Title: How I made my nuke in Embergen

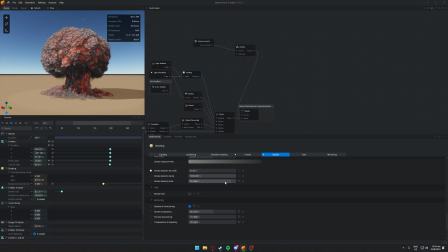[16:30]
You don't want it to have this very artificial look, over sharpened look. So just trying to find where's the best, in between. And I found this, not too much, not too little. Bit of smoke sharpening, a little bit of flame sharpening, a little bit of temperature. No, these are a little bit.
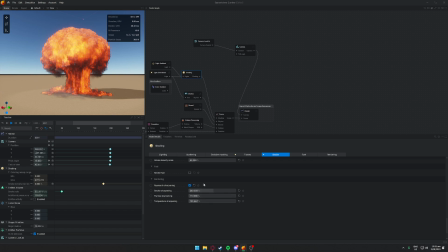[16:47]
These are increased, but not by much. I think it's spaced 200. So you don't want it to look too sharp. Oh no, it's 100. So never mind, just a little bit. And then yeah, outside of that, it's really just playing around the all these.
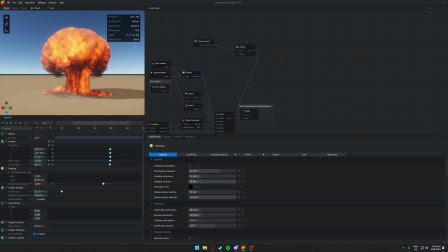[17:04]
This is where you're going to find your micro discrepancies. Do you want it to be darker? Do you want it to be lighter? For your thing. How, yeah, it's a lot of that. Where do you want the shadows?
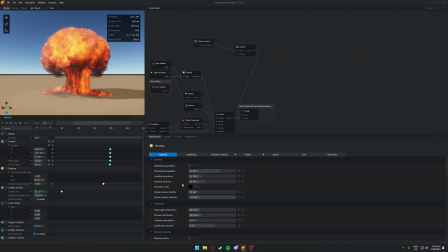[17:18]
So you have your direct light contribution, but if you go back into your ambient occlusion, that's like the deeper parts of it. It's because it's all quite big, and quite a lot going on. A lot of these aren't going to be so micro anymore. But yeah, just changing how different sections of it affect it.
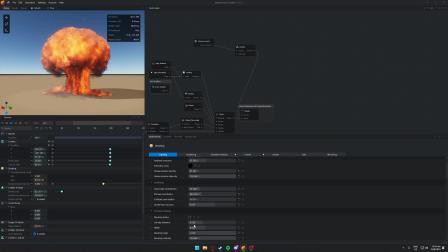[17:39]
See, the scattering occlusion was quite nice for me. I don't know. There's not much I can really say, as it's just there's quite a lot going on. I will just sort of make something very basic.
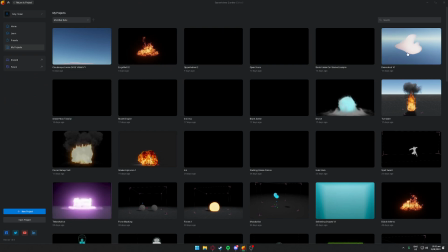[17:53]
My class is meant to have started, so this is not going to be too long. I'm going to try to keep this relatively brief.
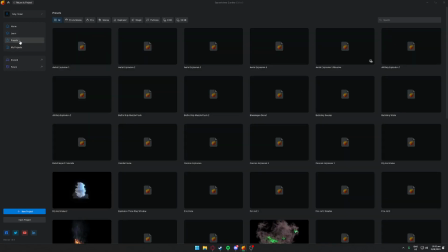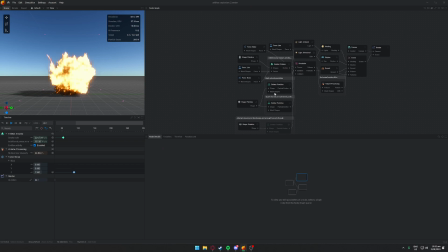[18:06]
Don't save whatever I did there. So the key things to note would be the emission gradient. That's how nukey it's going to look.
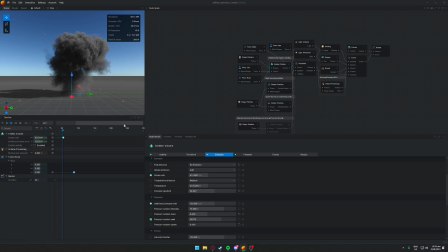[18:17]
See how it feels there? It's nice. Boosting it here is going to give it that very mushroom cloudy look. As you can see, that's what pulls it inwards again into itself. So maybe moving it to like a 20 here, I think. It's really about playing with it.
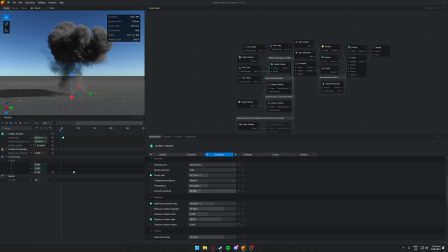[18:36]
You want enough to the point where there's still some smoke left at the bottom, but it's very wafty, mushroomy at the top. There we go, and we've got it nice. So that's a very important thing to note.
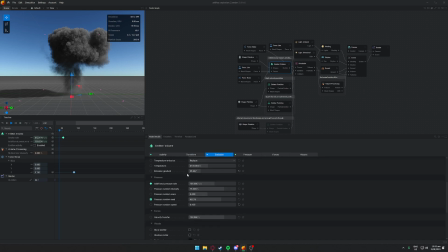[18:54]
You do not need fuel emission. I don't think I have fuel emission in my base one. I'm not too certain. And then it's really just changing up the pressure. So we just unkeyframe, looking at what does what in this.
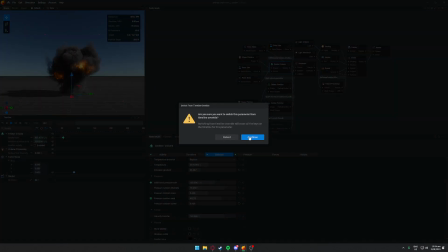[19:12]
What am I doing?
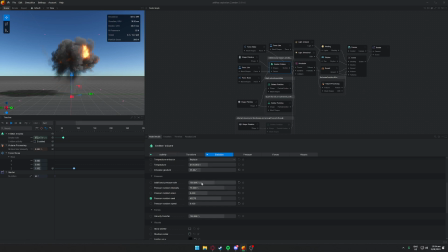[19:20]
If we just have 100, it's just that, and it's nothing. If we go to the 400, it was at the start, then it just is very big and it doesn't really get smaller. So I don't know if I can do this real time,
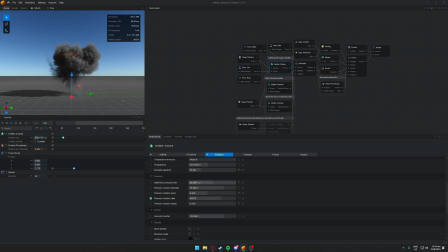[19:38]
but having it start a lot and then going down, to 100 that will give it a good start. I don't know if this is, so have it a lot and then go down to about 100.
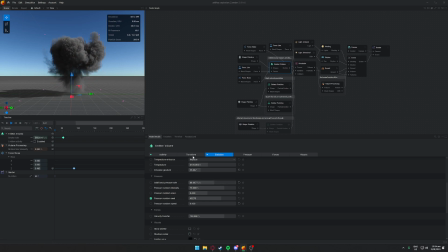[19:51]
That's what's going to give it that nice wafty feel at the bottom. But yeah, just making sure. I think I don't know. There's a bit of a bad video. I'm sorry, but I will put in my project file if you want to go through it and get a bit more in depth into it.
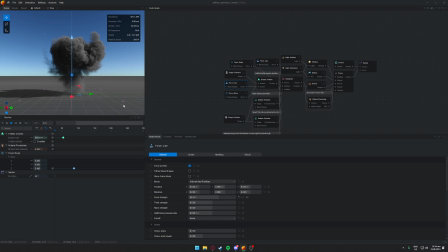[20:08]
I'm just trying to sort of explain what the idea of each part was. Because there's no real right or wrong for why one thing does one thing, the other thing does another thing, as it's the culmination of everything that achieves the result.